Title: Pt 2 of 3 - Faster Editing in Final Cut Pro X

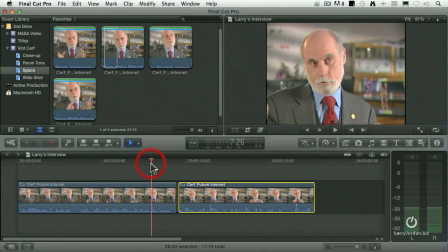like maybe 3 frames.
Now when we play it, planetary extension of the internet. What we're saying is that we want much better.
I don't have to have these two clips touch if I'm going to cover it with B-roll. I'm much more interested in the rhythm of the voice to make sure that it sounds like it's a believable pace so you don't hear the edit go through.
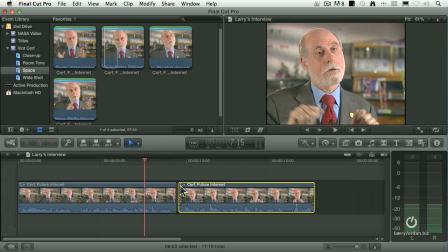So I'll use the position tool, not constantly, but a lot, especially when it's being covered with B-roll, to make sure the pacing between the first clip and the second sounds like the way they would normally speak.
Extension of the internet. What we're saying is...
Okay, so let's go to... Hear this.
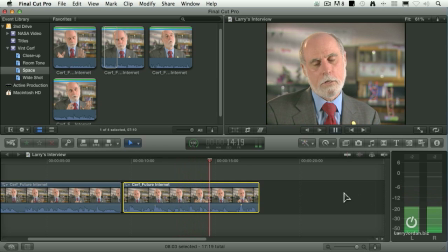That we want to standardize the communications standards, the protocols that are used in space, because if we're used in space.
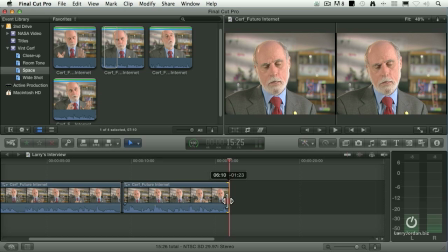Okay, used in space. We'll just drag this over, set an out, go back to our shot about Mars.
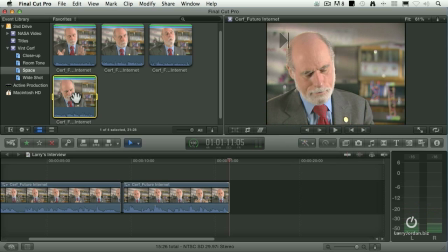It's at the speed of light, it's...
Shift-I. Set the in.
At the speed of light, it's 20 minutes one way for a radio signal to get from Earth to Mars.
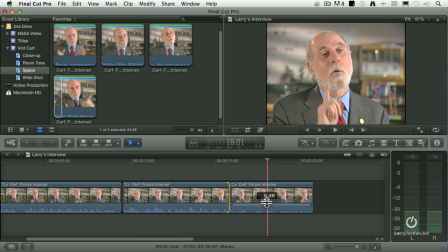Okay, we're just going to pull that down. Pull it up so we can hear it.
They're used in space. At the speed of light.
Okay, we got an and an Used in space.
At the speed of light.
Okay, so we got that So let's select these two clips.
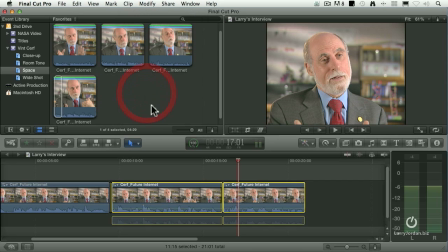Go up to the clip menu. Go down to expand audio and video. Command plus to zoom in.
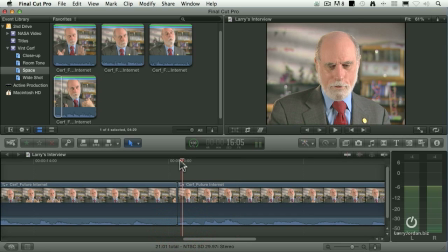There's my audio. Problem is that I've got a little bit of a glitch at the beginning as he's saying At the speed of. Okay, so I really want to have it start there. So I'm going to grab this clip and drag it earlier
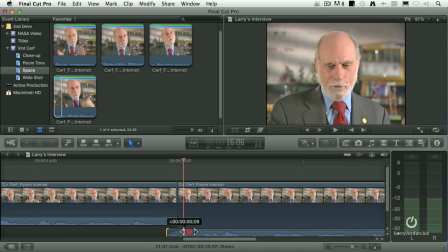and grab this fade handle and then right mouse click on the fade dot itself and notice that what I've created is a ramp up.
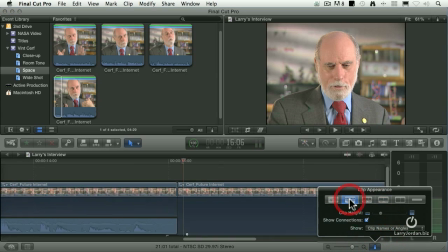Let's just switch this so you can see more of the audio and scroll down.
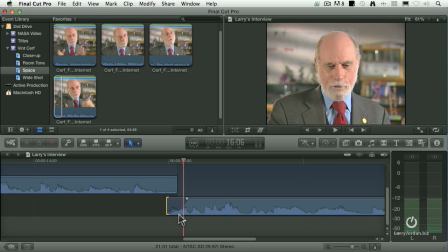Okay, there's the word at the speed of light, and here's the So I'm going to bury the underneath here, give myself a fade. There we go. So we don't chop the at, but I sort of hide the Let's take a listen.
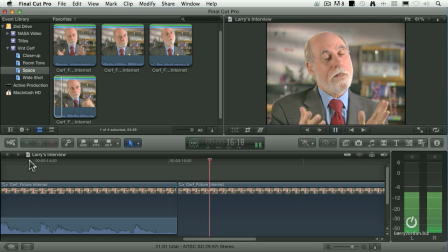The protocols that are used in space. At the speed of light, calls that are used in space. At the speed of light.
Okay, clearly a jump cut in the video, but listen to how the breath here and that all work together to make it sound believable.
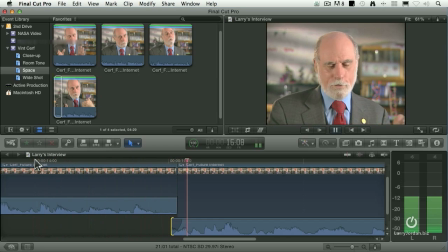Protocols that are used in space. At the speed of light, it's...
Not bad. We'll just cut that a bit and try it again.
At the speed of light...
Much gooder. All right, so by selecting both clips, go to Clip, Expand Audio and Video,
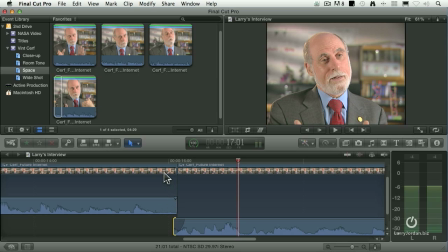I'm able to adjust the timing of the audio separate from the timing of the video, and by grabbing the fade dot, I can put a fade on either one of those clips, and by right mouse clicking on the fade dot, I can change the shape of the fade,
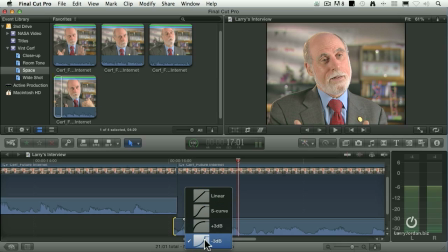so I can minimize that at the beginning and maximize the ramp up to at the speed of light.
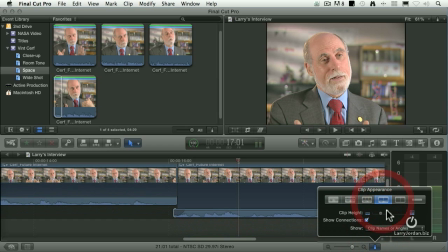Let's go back and change the size of our clips. So we can see what we're doing here.
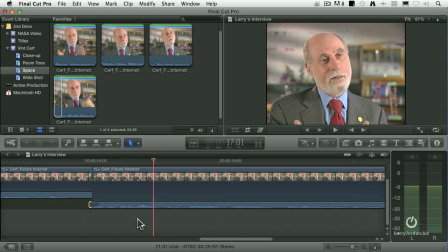Now, once I expand that, they're still in sync. They're not separated, but I don't put them back together because that tells me I've got something special with the audio edit going on. And let's try one more here.
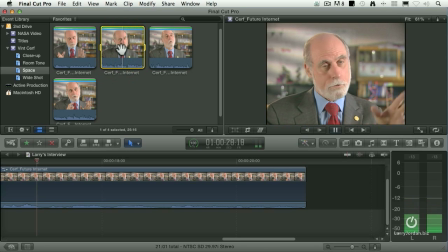If there are existing communications, Saturn or Jupiter, we can use them because of the standardization. That's why the internet has grown. Is to make the space exploration effort supported in the...
Shift-I.
...writing on the internet today. But what we'd like to do,
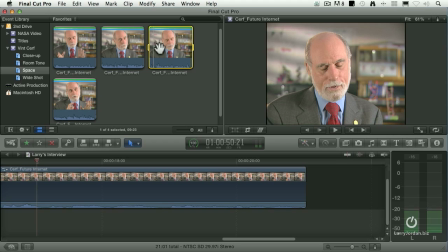is to make the space exploration effort supported in the same way as we've been able to support communications terrestrially.
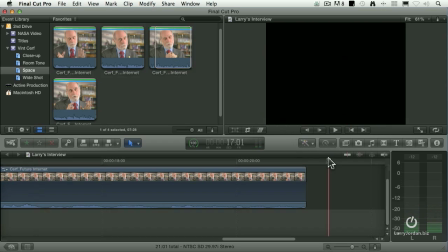Okay, so we'll just use that as our ending.